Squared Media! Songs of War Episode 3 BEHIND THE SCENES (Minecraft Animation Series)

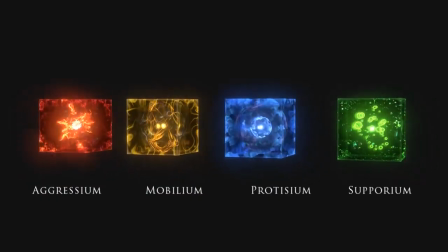498s
I started by designing the physical objects and went for different energy effects in each one.
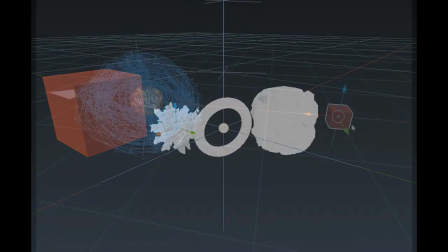504s
I then based the actual usage of the songs around the same energy designs as the object.
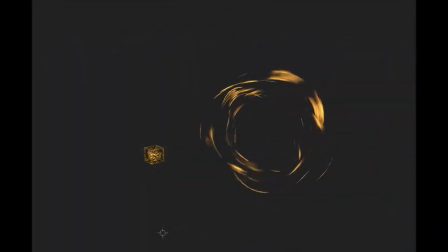508s
In fact, many of the elements are just copied and scaled from the smaller physical objects.
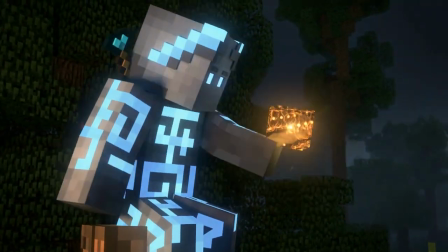513s
Now that you've seen a Prime song up close, you may have noticed what makes them stand out from the other songs.
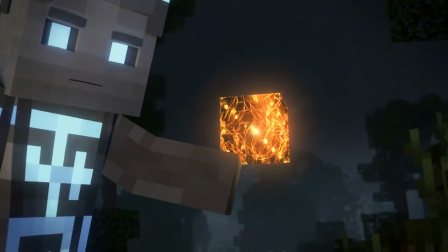519s
At first glance, they actually look quite similar, but the effect on the inside extends off in every direction into infinity, like a hypercube.
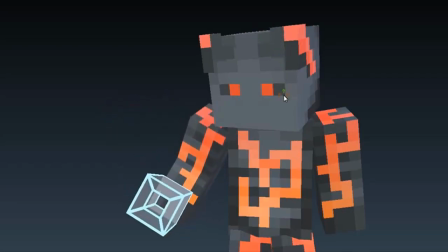527s
One of my early designs for the Prime song was based around a tesseract, which is a 4-dimensional cube sort of thing.
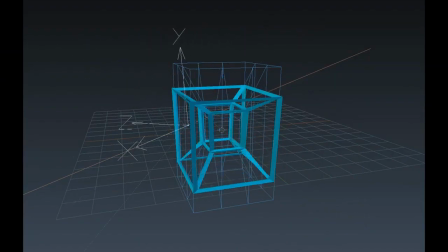534s
I actually had a basic test of it working in Blender,
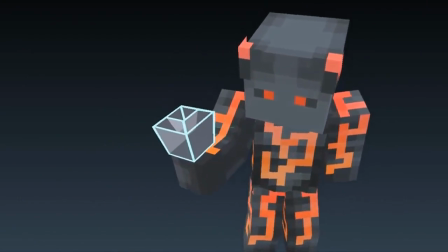536s
but there were a lot of technical reasons why it would have caused problems down the line, so I next pursued the more infinite grid look. It was mentioned that the Prime songs were the most powerful, but not exactly why they're more powerful, which is still to be seen.
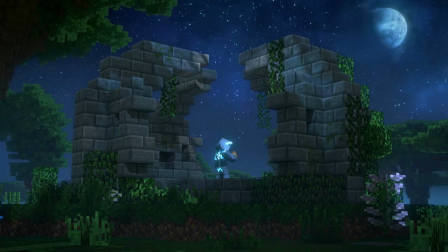550s
When it came time to do the sound design for the songs, Dan created an idle sound for each order of songs, as well as various movement sounds.
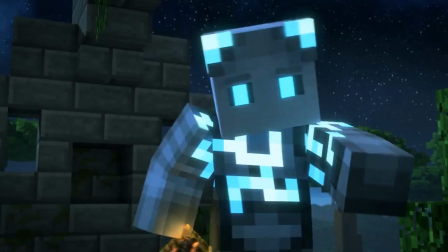558s
This was something that made them feel a bit more magical and powerful. If they have to create these kind of sounds as they move, as if there's resistance.
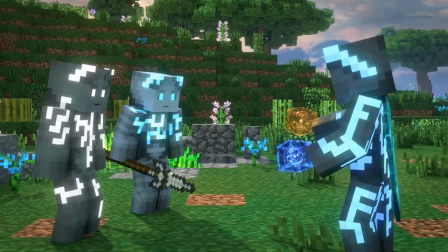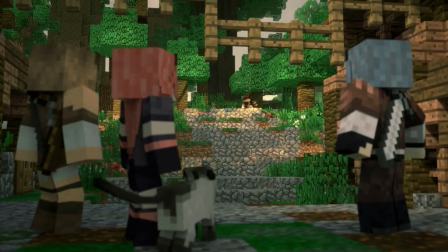574s
There was an animation bit here I was really happy with when Lucan comes stumbling back into town at Riverstead.
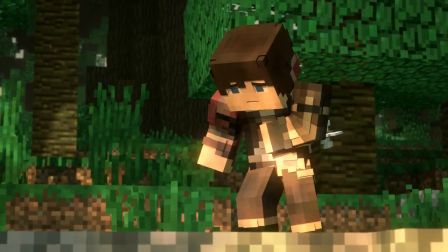579s
It's easy to just use a simple walk cycle and extend it,
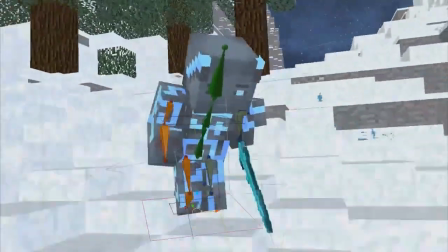582s
but having characters walk and take steps at varying speeds and sort of stumble proved to be a lot more difficult,
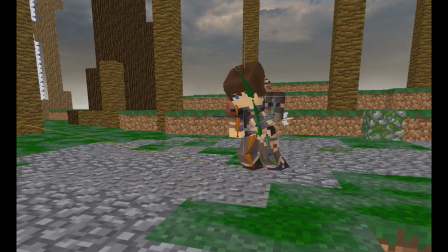588s
but I think it turned out nice in the end as he kind of shifts his weight around and his legs shake,
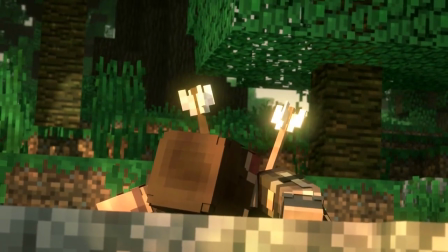593s
and he finally collapses down, revealing the arrows that were in his back. Even the arrows have a bit of animation detail as he falls.
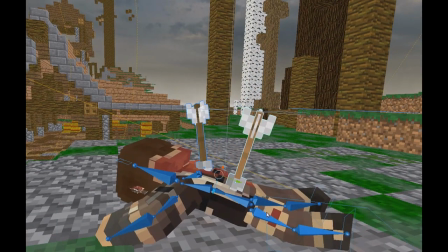599s
They kind of wiggle a little bit.
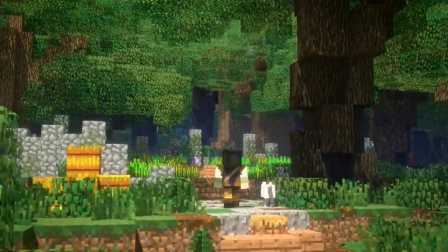601s
We also had a second opportunity this episode to let the music really carry a scene, which was when Abigail was doing her farming.
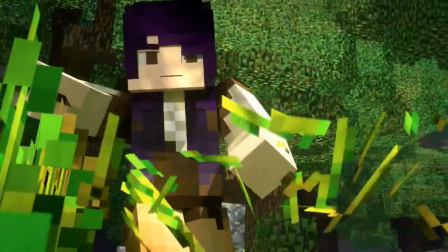608s
This was a song that Mark wrote very early on in the project when he was helping sketch up some of the different themes.
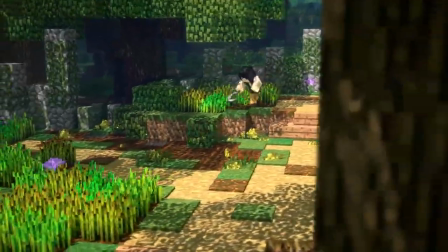613s
We did eventually reorchestrate it to keep it consistent with the other tracks, but we preserved the more uplifting yet peaceful sound of it,
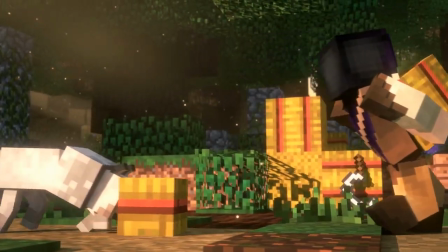620s
which I think was nice to hear between all the usual tense and dramatic tracks.
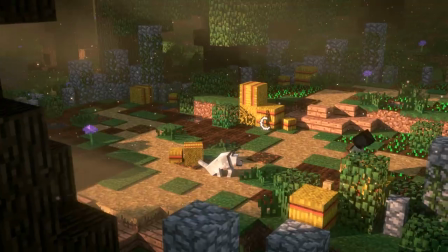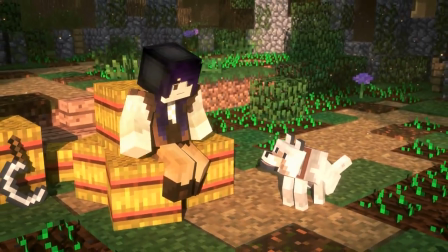The episode ends similar to how episode 2 ended, with a final shot of the egg,
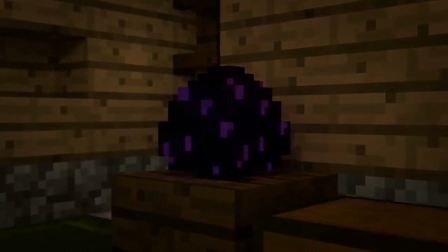640s
but something changes this time and we can see the story moving forward.
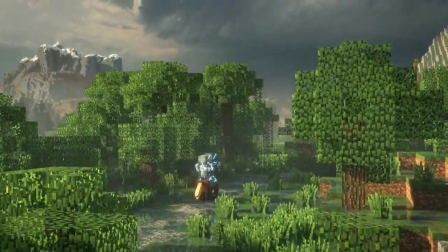646s
It's also probably a good time to point out the scavenger hunt in Songs of War. In every episode, there is both a derp and a yi.
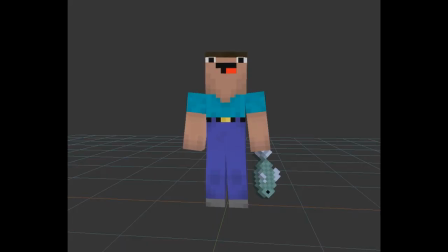653s
The derp may be a challenge to find, but you'll always see him holding his fish and waving. The yi is even more challenging, and to be honest, isn't something most people will ever find.
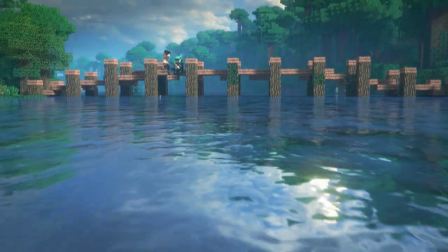663s
I wanted to hide something extremely difficult so that when it's finally discovered, it's like a big deal.
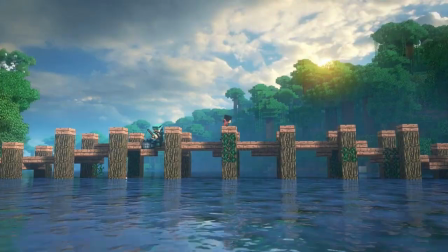669s
It's like, wow, you were the one who found it in episode 3, 4 months after the episode came out.
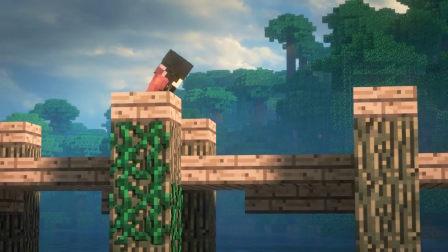674s
You'll probably want to go full screen max resolution if you ever intend to find the yis. So 1 derp and 1 yi every episode, including these first 3.
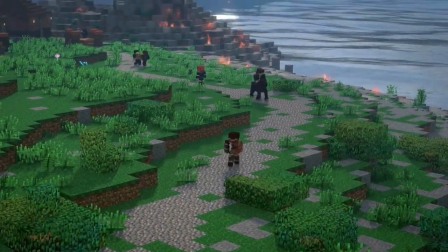682s
Keep an eye out, and yes, derp is in the episodes. That's all for now. Thanks everyone for watching, and I'll see you next episode.